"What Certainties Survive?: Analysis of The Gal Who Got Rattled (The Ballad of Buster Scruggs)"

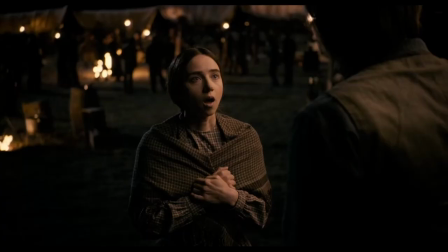(4:08)
And this isn't easy to do once, much less repeatedly,
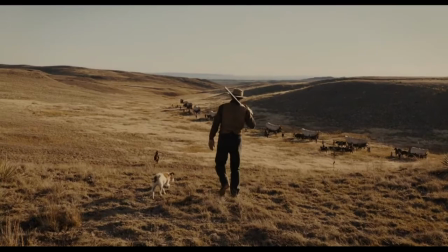(4:12)
because subverting expectations in a story still requires that the subversions be believable and not simply come out of the blue.
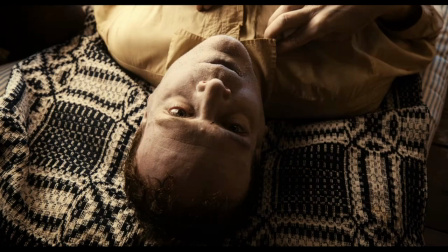(4:20)
For example, the first subversion occurs when Gilbert suddenly dies at the onset of the journey.
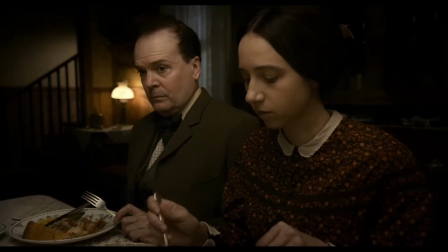(4:27)
Notice how, while this is unexpected, his death is adequately foreshadowed by the dinner conversation in part one.
Frightening. I've never heard such a cough, and this cough did not respond to any kind of syrup or elixir.
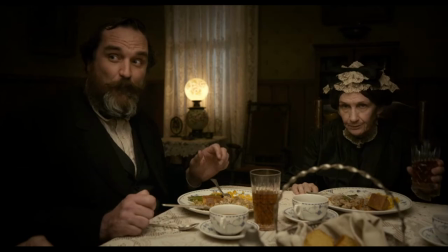(4:42)
The argument over whether one of the prior tenants had a, quote, nervous cough or not turns out to be a key revelation. Indeed, it was not merely a nervous cough and was passed on to the dinner occupants. which is not at all surprising,
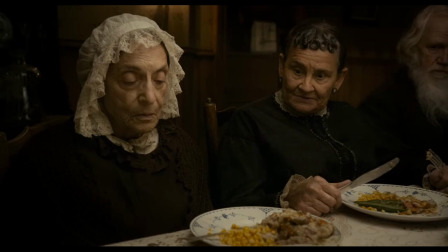(4:58)
given the landlady's tendency to encourage the diners to eat each other's half-finished portions.
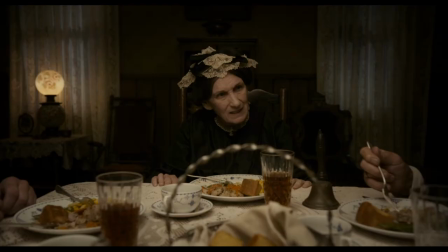(5:04) The bowl came to me last. Yes, there's more. We don't stit at this table.
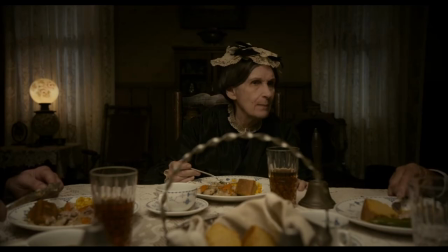(5:09) Just scoop from her plate, Mrs. Halliday. Grandma Turner's quite done.
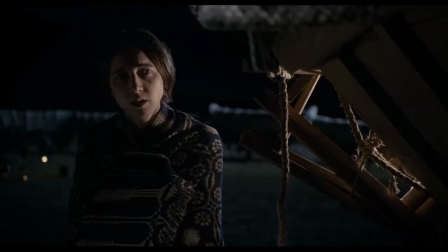(5:13)
Without a prior setup like this, Gilbert suddenly dying would strain credulity and feel awfully convenient in service of the plot. So a certain amount of foreshadowing must occur ahead of time in order for the audience to buy into his sudden death.
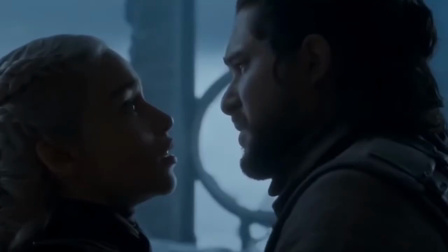(5:29)
And yet if the foreshadowing is too obvious or clumsily handled, then the death will be foreseen and therefore will not subvert expectations.
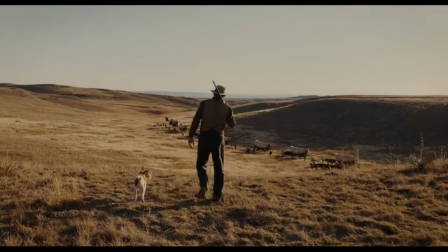(5:39)
One reason this story is just so good is in the way it expertly foreshadows the incidents which repeatedly subvert our expectations,
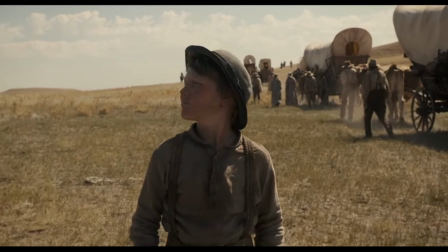(5:47)
so that they are simultaneously unexpected yet believable. Take this scene for example.
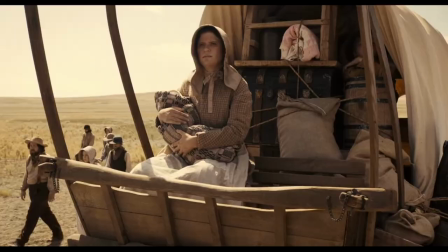(5:53) What are you doing Israel? Walking backwards. Don't do that. Why not?
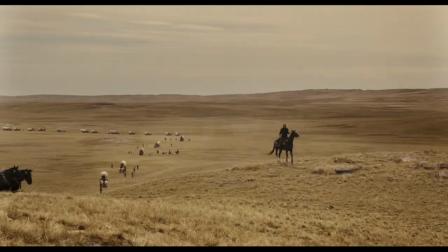(5:59) I said don't do that. Don't do that.
Why is this brief scene included?
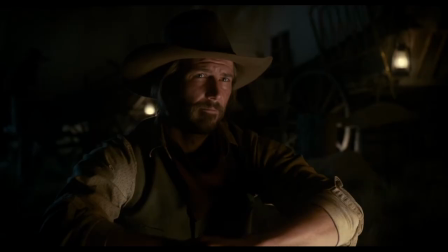(6:04)
What purpose does it serve to the larger story?
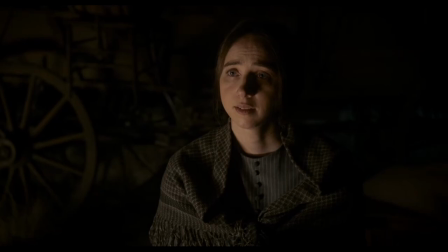(6:07)
I scratched my head about this for a while until I realized it immediately follows Billy Knapp's proposal of marriage.
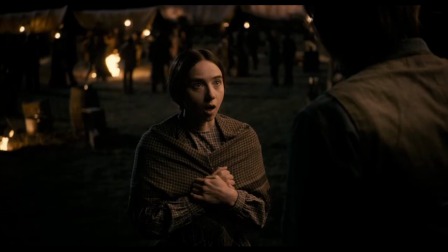(6:14)
After he and Alice discuss the possibility of starting a family, we immediately cut to a family that's already established.
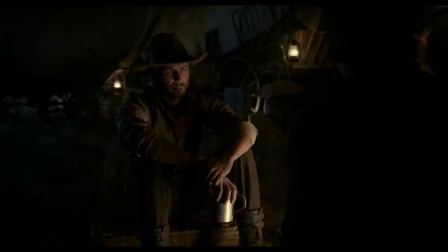(6:21)
It foreshadows the family Alice and Billy plan to establish once they settle in Oregon.
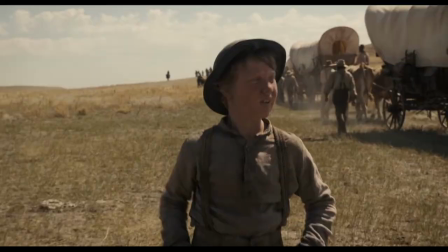(6:26)
This is a cruel trick, though, because this never happens. What I like about this scene is the fact that the family dynamic isn't idealized.
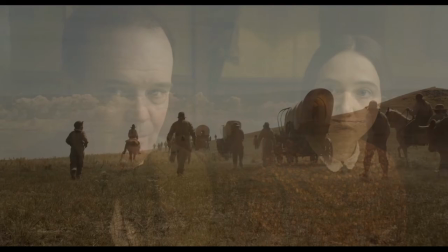(6:35)
The humor of its dysfunction distracts us from the purpose of the scene as foreshadowing,
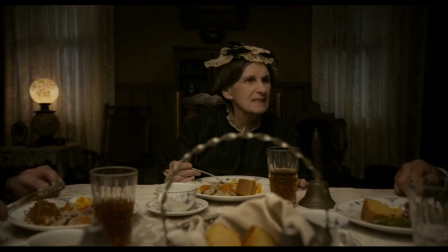(6:41)
in much the same way the humor of part one does.
Just scoop from her plate, Mrs. Halliday.
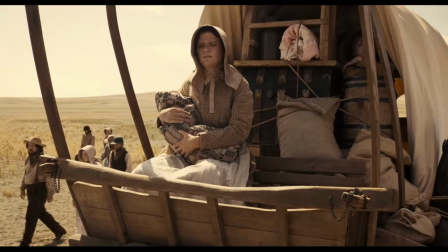(6:47) Grandma Turner's quite done.
If instead this had been a romanticized picture of marital bliss, the purpose of the scene would have been too on the nose.
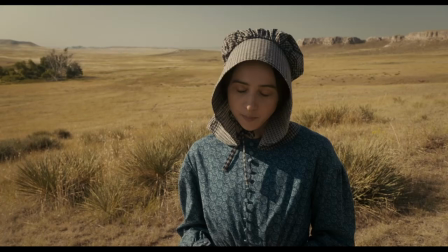(6:56)
Or perhaps it's meant as a cynical commentary on Billy and Alice's plan.
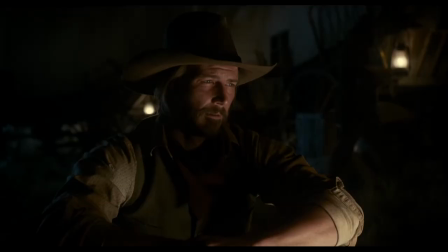(7:00)
I could see it that way too.
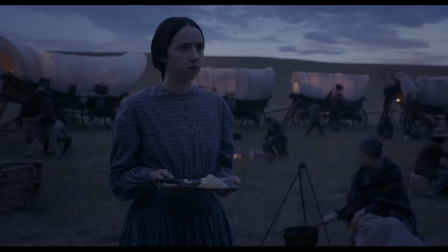(7:02)
But either way, this scene is there to suggest that Billy and Alice's future will be one of marriage and family, even if it's not all it's cracked up to be.
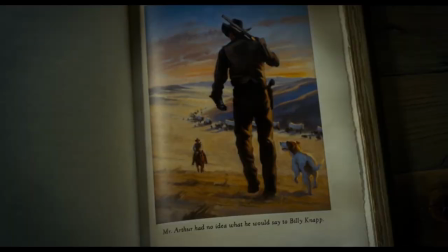(7:11)
That would still be a happy ending compared to the one we get.
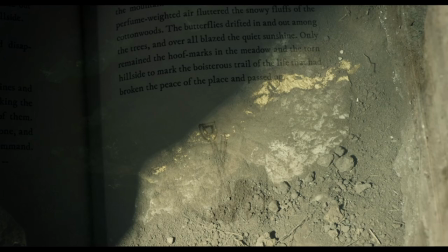(7:15)
Our expectations for a happy ending to this story have already been set up, cleverly, before the story even opens, by the preceding one.
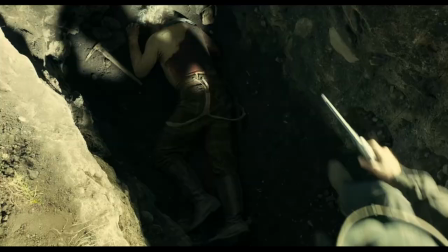(7:24)
All Gold Canyon has an uplifting ending where the gold miner survives being shot in the back by a nefarious thief.
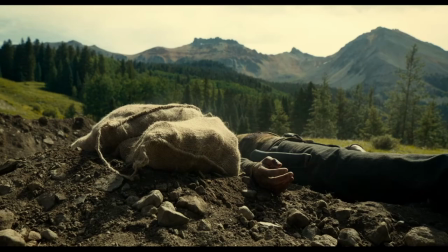(7:32)
His triumphant outcome has us hopeful for another such tale. We're further led to believe this due to the swelling music of the next section
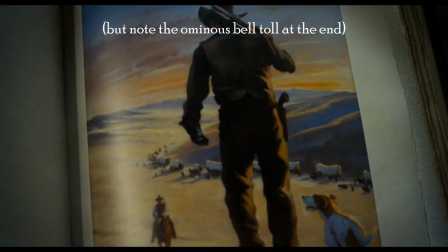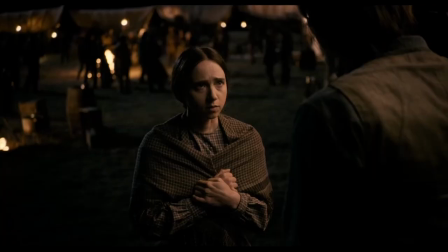(7:50)
and the comedic tone of part one. So after all this set up, The Gal Who Got Rattled turns out to be, in my opinion,
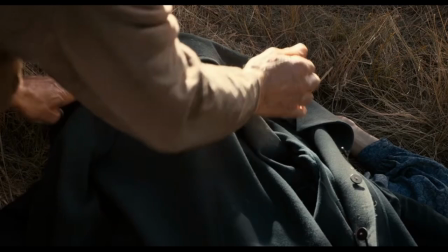(7:58)
the most tragic story, not just in this movie, but in the entire filmography of the Coen brothers.
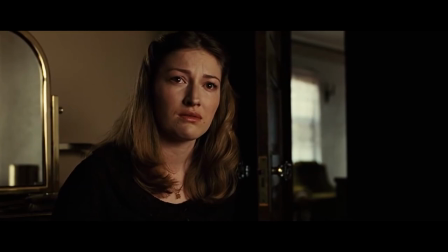(8:06)
Even No Country for Old Men, which is the prime contender for that title, ends with a glimmer of hopefulness for the future.
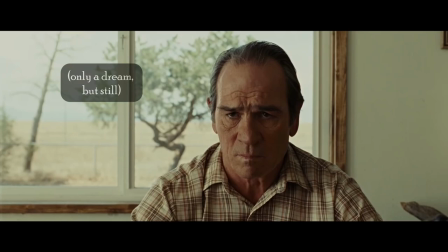(8:14) I knew that whenever I got there, he'd be there.
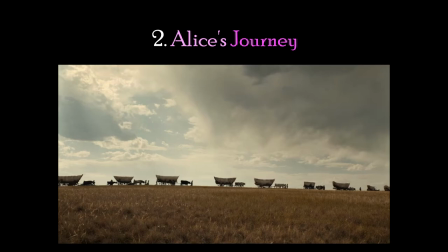(8:19)
This is not the story of one journey, but two, and it's Alice's internal journey which is the more significant one.
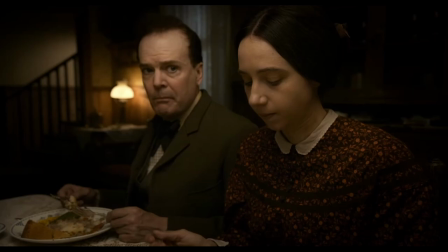(8:25)
Now, Alice will never reach Oregon, but her internal journey is a different matter.
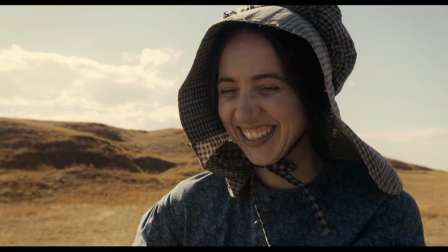(8:30)
We watch her go from being a nervous woman under the thumb of her oppressive brother to a happier one who takes a more active role in her own fate.
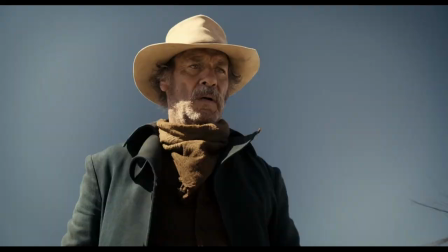(8:37)
Her journey is evidenced through her gradual willingness to stray further and further from the safety of the wagon train.
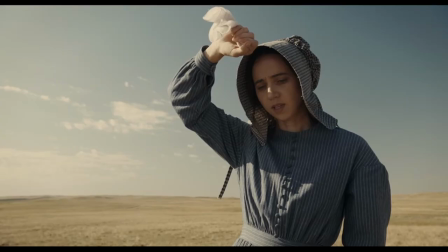(8:44)
Early on, she watches her brother coughing from a distance, but her anxiety keeps her from crossing even that short distance to check on him.
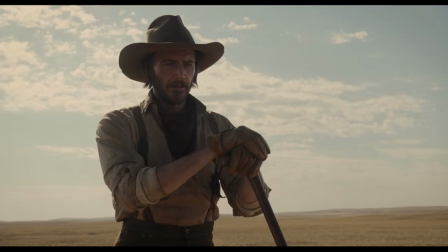(8:52)
She leaves the train the next day as Gilbert is buried in the company of the two trail bosses,
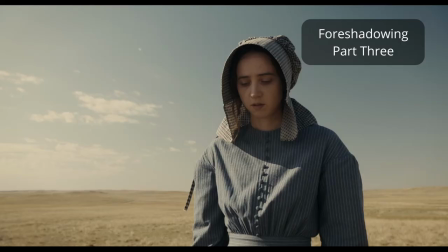(8:57)
but shows a fearful reaction when Billy Knapp mentions, Better anyway not to advertise to the Indians.
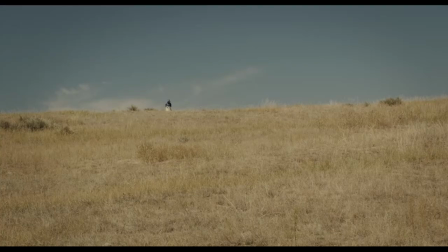(9:05) They don't bother us none.
Another scene occurs later, after the marriage proposal, when we see Alice straying further from the train.
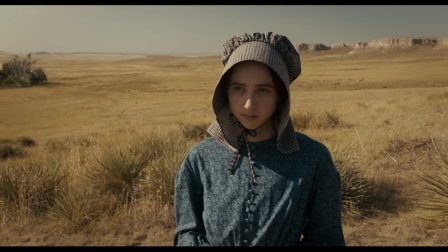(9:14) Best not to get too far from the train, miss.
This is Alice beginning to let go of her nervous disposition.
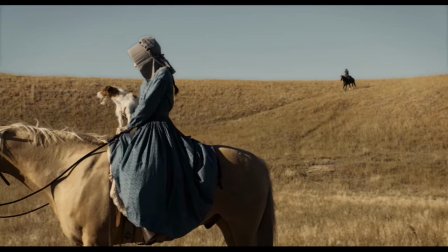(9:21)
So that when part three does arrive, it's believable that Alice would be so far from the wagon train.
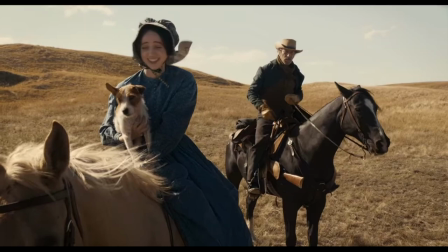(9:27)
When part three begins, Arthur discovers her holding President Pierce and laughing.
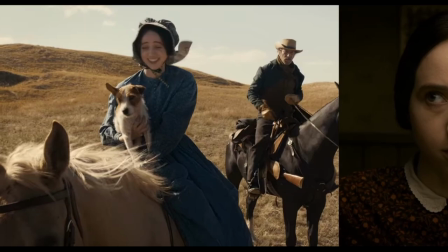(9:32)
This is a poignant image because it shows us that Alice is on a path towards transformation if indeed she isn't already there.
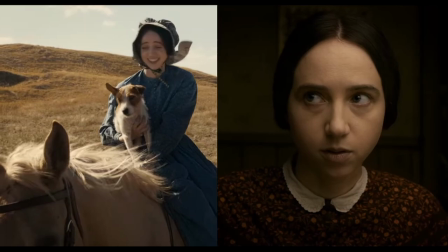(9:40)
The laughing Alice of act three is not the Alice of Act 1.
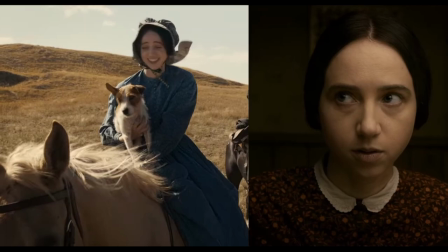(9:46)
It is the central irony of this story that her inner journey from fear to freedom will also be the cause of her untimely death. That's the ultimate subversion of this story.
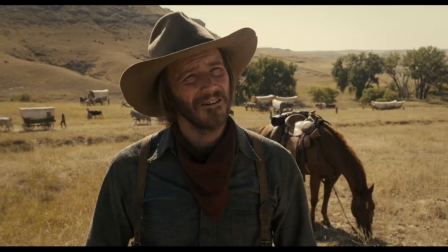(9:56)
One would expect the opposite, that positive growth and change should result in a happy outcome in Billy and Alice reaching Oregon and settling down,
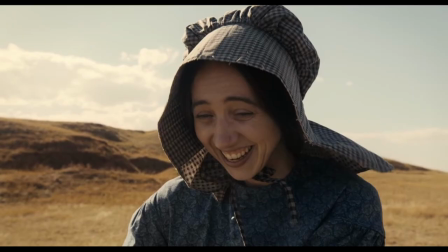(10:05)
but the Coen brothers refuse to give us that. Instead, Alice's transformation results in her winding up where she is at the start of Act 3,
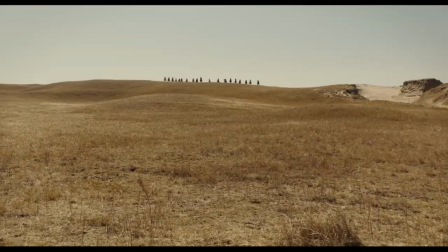(10:14)
enjoying the moment, but oblivious to its danger, far away from the safety of the wagon train,
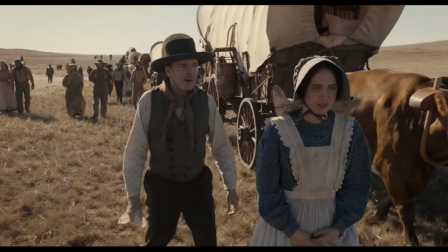(10:20)
which she left in order to search for the dog that she once despised.
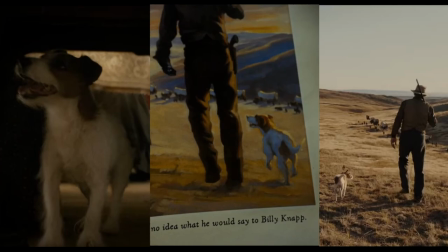(10:25)
And let's talk about President Pierce. There's a reason he's in both the opening and closing shots, because he's a vital piece to this story.
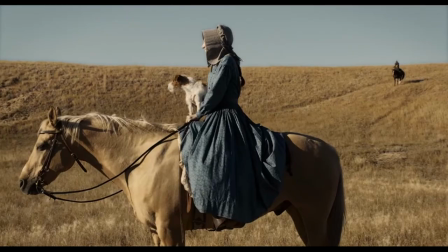(10:35)
Upon re-watching the gal who got rattled, I was amazed at just how many functions this dog serves.
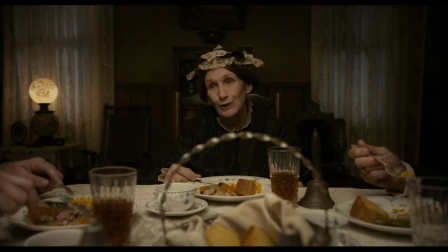(10:40)
Let's start with the obvious. He is the reason Alice leaves the safety of the wagon train, which transitions us from part two to part three. But he also smoothly transitions us from part one to part two.
Little President Pierce, bless him.
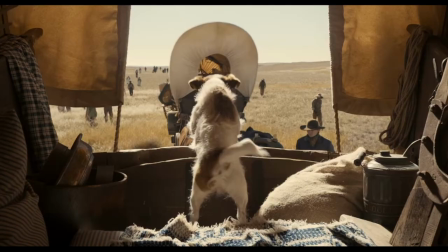(10:54) Where is he now?
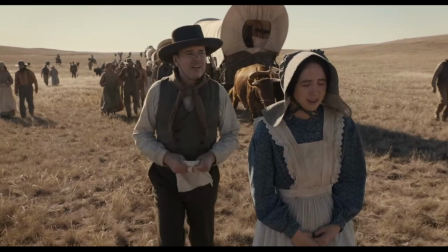(11:00)
Alice's relationship to the dog, like her willingness to stray from the train, helps demonstrate her inner journey.
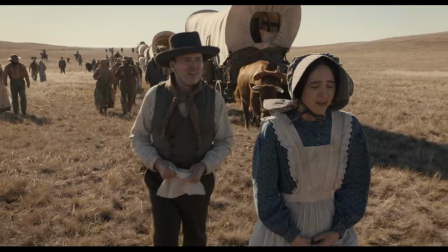(11:07)
At the start, the dog is an embarrassment for her.
People are wondering if he will bark all the way to the Willamette Valley.
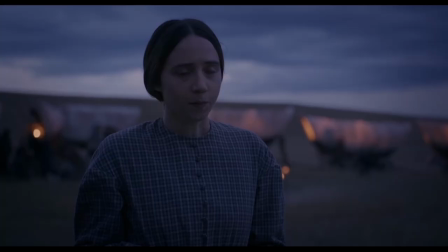(11:15)
She gladly accepts Billy's offer to euthanize it halfway through.
Mr. Knapp, you are very kind to extend yourself.
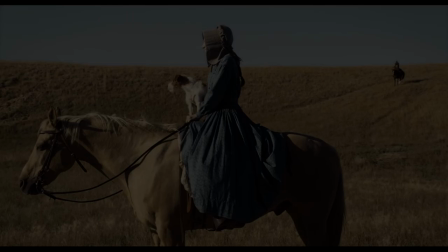(11:25) Here we go, little dog.
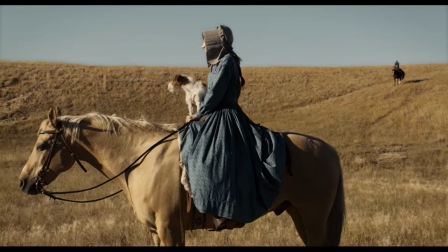(11:28)
And yet by part three, she purposefully and fatally decides to take compassion on the dog.
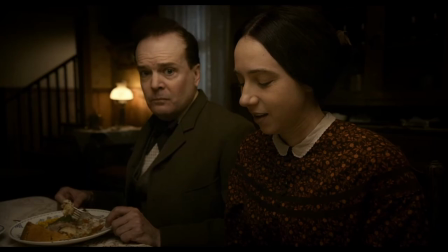(11:35)
Why? What changed within her? President Pierce is obviously a reminder of her brother and the stranglehold he used to have on her.
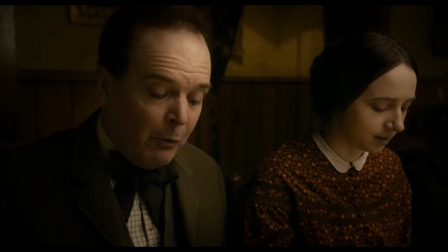(11:43) He will propose. Once they meet each other, I'm sure Alice will pass muster. Well, the match is a good one.
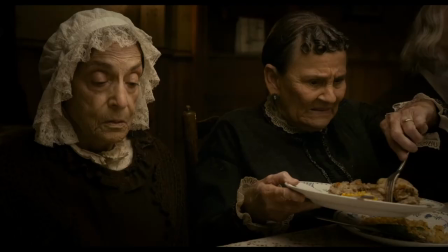(11:49) I'm joining him in a business opportunity. Alice can be very sociable and attractive when she has a mind to be.
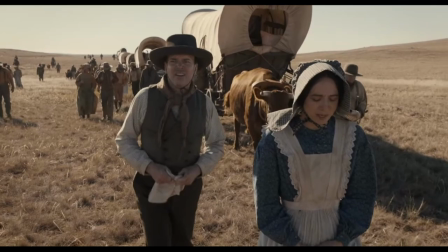(11:56) She doesn't always have a mind to be.
To him, she was property, just like President Pierce's property.
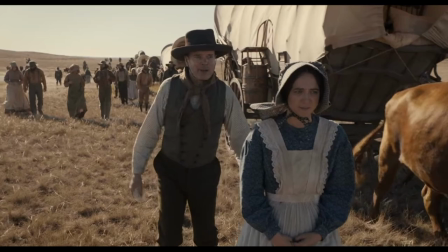(12:02) They're property rights. The dog is my property. My property barks. There you have it.
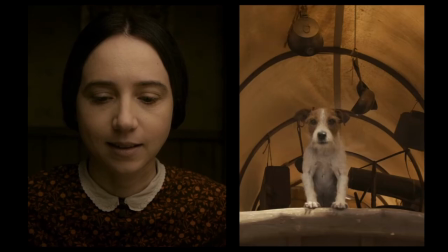(12:07)
Gilbert's claim on both her and the dog equate them with one another. For Alice, the dog represents her old self.
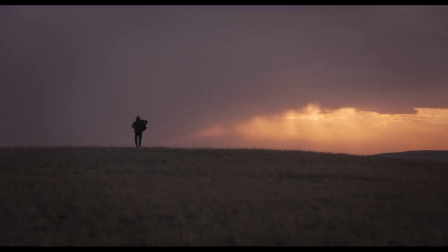(12:15)
In an attempt to rid herself of this, she lets Billy try to put the dog down.
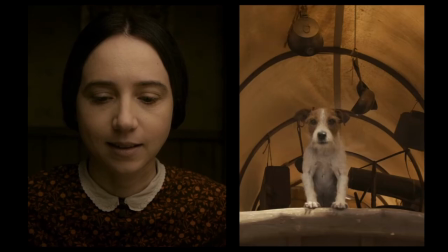(12:20)
But by part three, she seems to have let go of this negative association.